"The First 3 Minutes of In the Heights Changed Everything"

Since plays take place on a stage, usually they begin with lights going up,
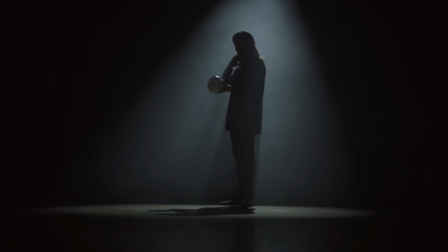740s
indicating that the playwright wants the lights up moment as the first thing that the audience sees.
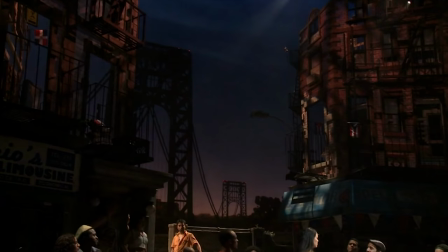745s
Indeed, Lin likes to throw in these sort of meta stage direction jokes into his lyrics.
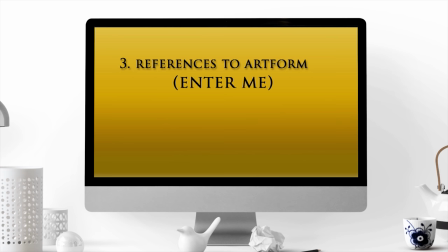750s
Enter me, he says in parentheses.
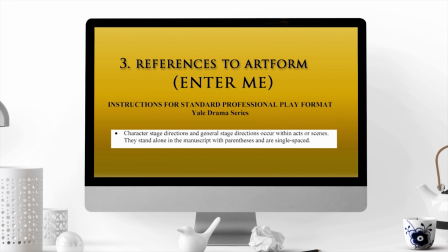753s
The reason why the words enter me are in parentheses is because the standard formatting for stage directions in a script are that they're in parentheses.
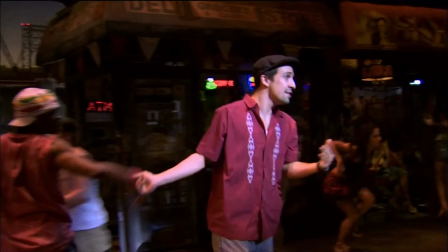762s
It's important because in theater, stage directions language is usually spoken by a stage manager.
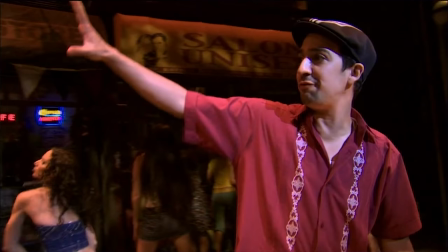768s
And so Usnavi comes across as a comforting figure, someone who has the role of being in charge of the storytelling.
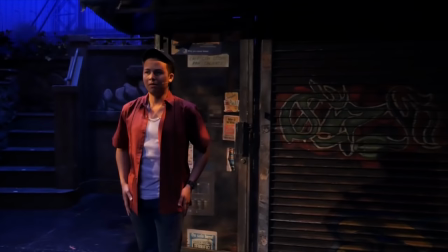776s
He's so reassuring that the lights do actually come up immediately after he says lights up.
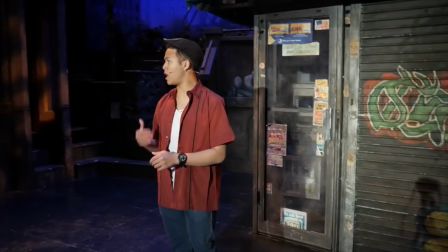781s Lights up on Washington Heights!
Implying he's calling the light cues.
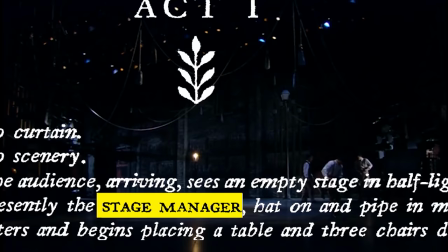786s
I think Lin is reminding us of another comforting stage manager character from another classic American play, Our Town.
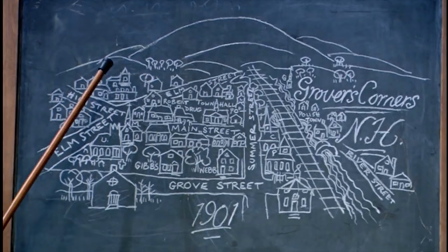793s
Just like Usnavi, the stage manager from Our Town narrates the lives of a small community who begins their day at the break of dawn.
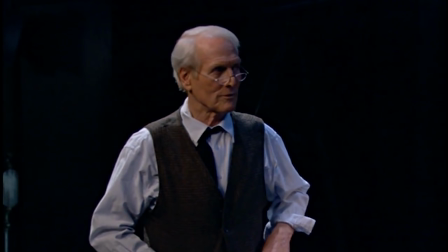800s Just about dawn. Yep. Just about.
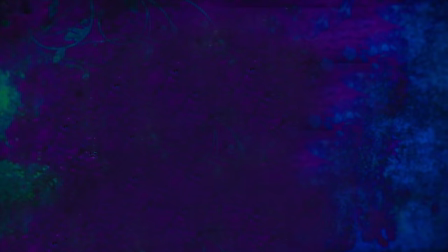806s
So again, Lights Up firmly situates us in the Broadway tradition.
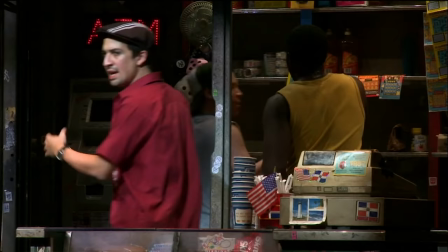810s
But as Lin continues, we realize Lin isn't just reading a bunch of stage directions, he's actually rhyming and yes, rapping.
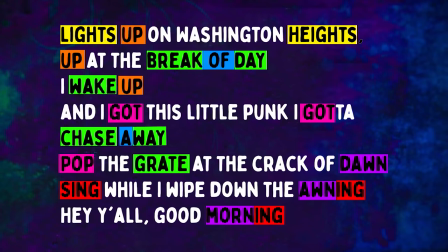818s
A song has started. Now, a lot of these rhymes are not perfect rhymes, but slant rhymes, meaning they don't have exactly the same rhymed syllables. Take the rhymes break of day and chase away.
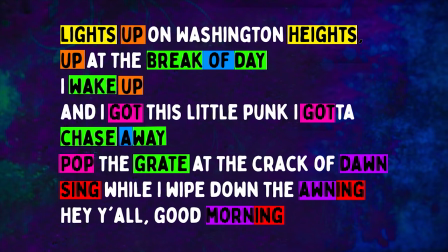830s
Now, day and away are perfect rhymes, but break and chase rhyme only the vowels, but not the consonants.
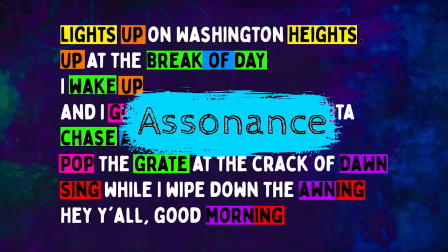838s
This is called assonance, and is sometimes frowned upon in the musical theater tradition. Musical theater places a very pure emphasis on pure rhyme, not rhyming moon with doom.
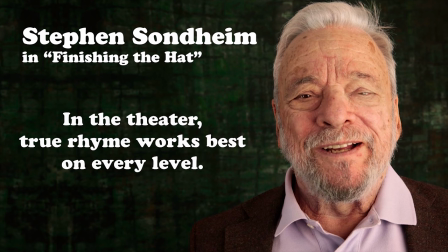851s
Not a real rhyme, but moon with June. Lin is probably referencing people like Stephen Sondheim, who wrote, in the theater, true rhyme works best on every level. But in establishing rap as a type of expression on Broadway, Lin needs to also demonstrate to hip-hop fans that hip-hop language can exist on Broadway without being watered down. And part of that is the use of slant rhymes and assonance. I think hip-hop, the reward for the listener is often the unexpected rhyme.
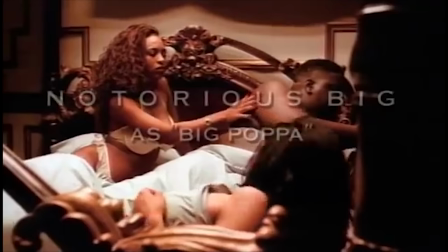880s
It's Biggie rhyming awning with good morning because of the way he says it.
5:46 in the morning, crack of dawning.
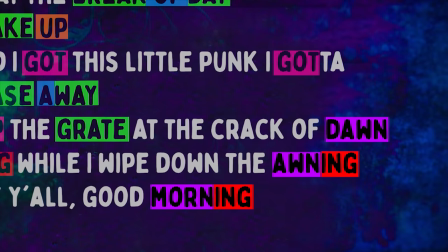887s
Which is in fact one of the first slant rhymes in the show, demonstrating that Usnavi also comes out of the hip-hop tradition.
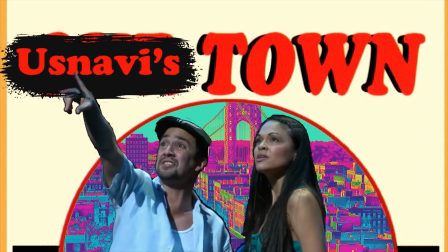894s
So Lin is letting us know that even in this classic American Our Town narrative, he hasn't forgotten to be true to hip-hop.
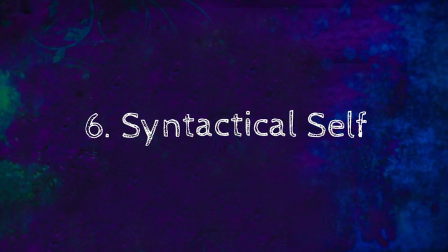901s
But just to put some of those musical theater purists at ease, Lin's next lyric for Usnavi is, I'm Usnavi and you probably never heard my name.
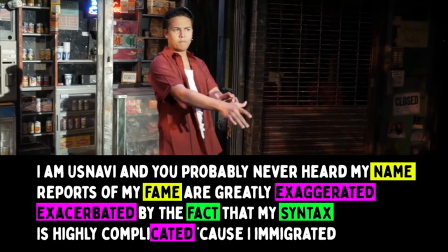910s
Reports of my fame are greatly exaggerated, exacerbated by the fact that my syntax is highly complicated because I immigrated.
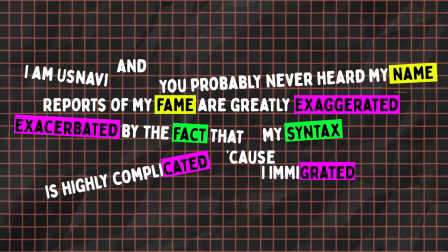918s
Syntax usually refers to the way we order words in a language,
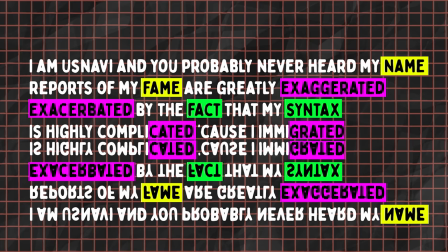921s
but here I think he's using it reflexively as a shorthand for his complex rhyme schemes and assonances.
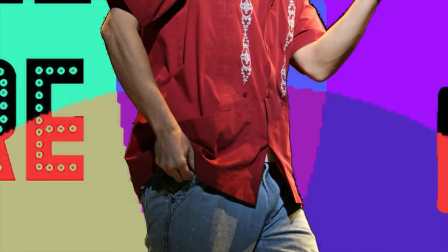928s
This self-awareness allows Lin some leeway because he connects the slant rhymes to Usnavi's
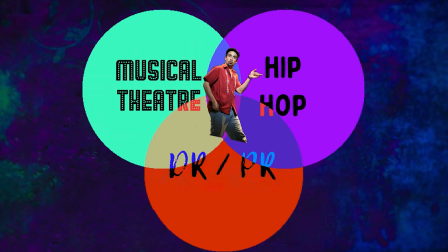933s
identity as an immigrant with a uniquely hybrid form of self-expression.
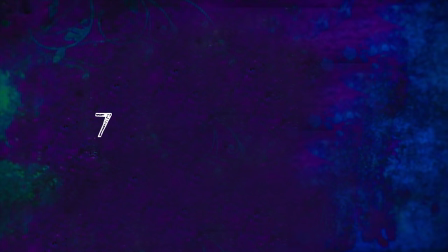937s
Again, synthesis.
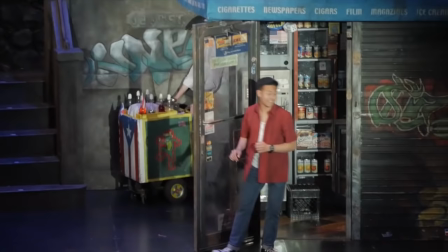939s
To backtrack, just before those syntax lyrics, we met another character, the Piragua guy selling piragua, or Puerto Rican shaved ice.
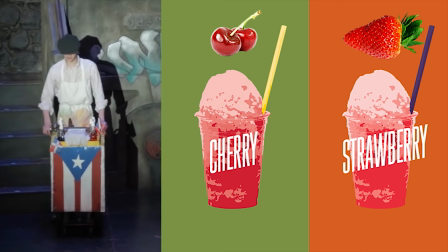947s
He's hawking his flavors, which include common ones like cherry and strawberry,
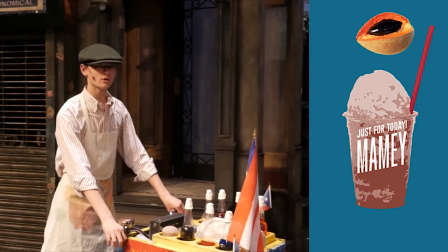951s
and Spanish language versions of common flavors like parcha, or passion fruit, and china, or oranges. But he says just for today, he has mame, a fruit that is indigenous to Latin American countries and has no English word equivalent.
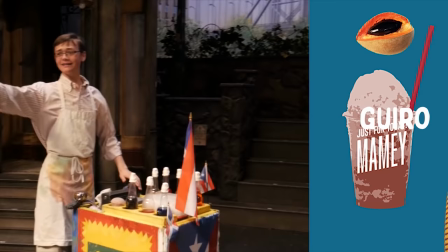966s
Lin is representing his roots, and to underline this point,
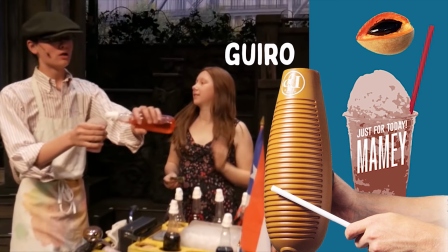969s
this entire exchange with the Piragua guy is the moment when the Güero actually starts playing and joins the 3-2 clave.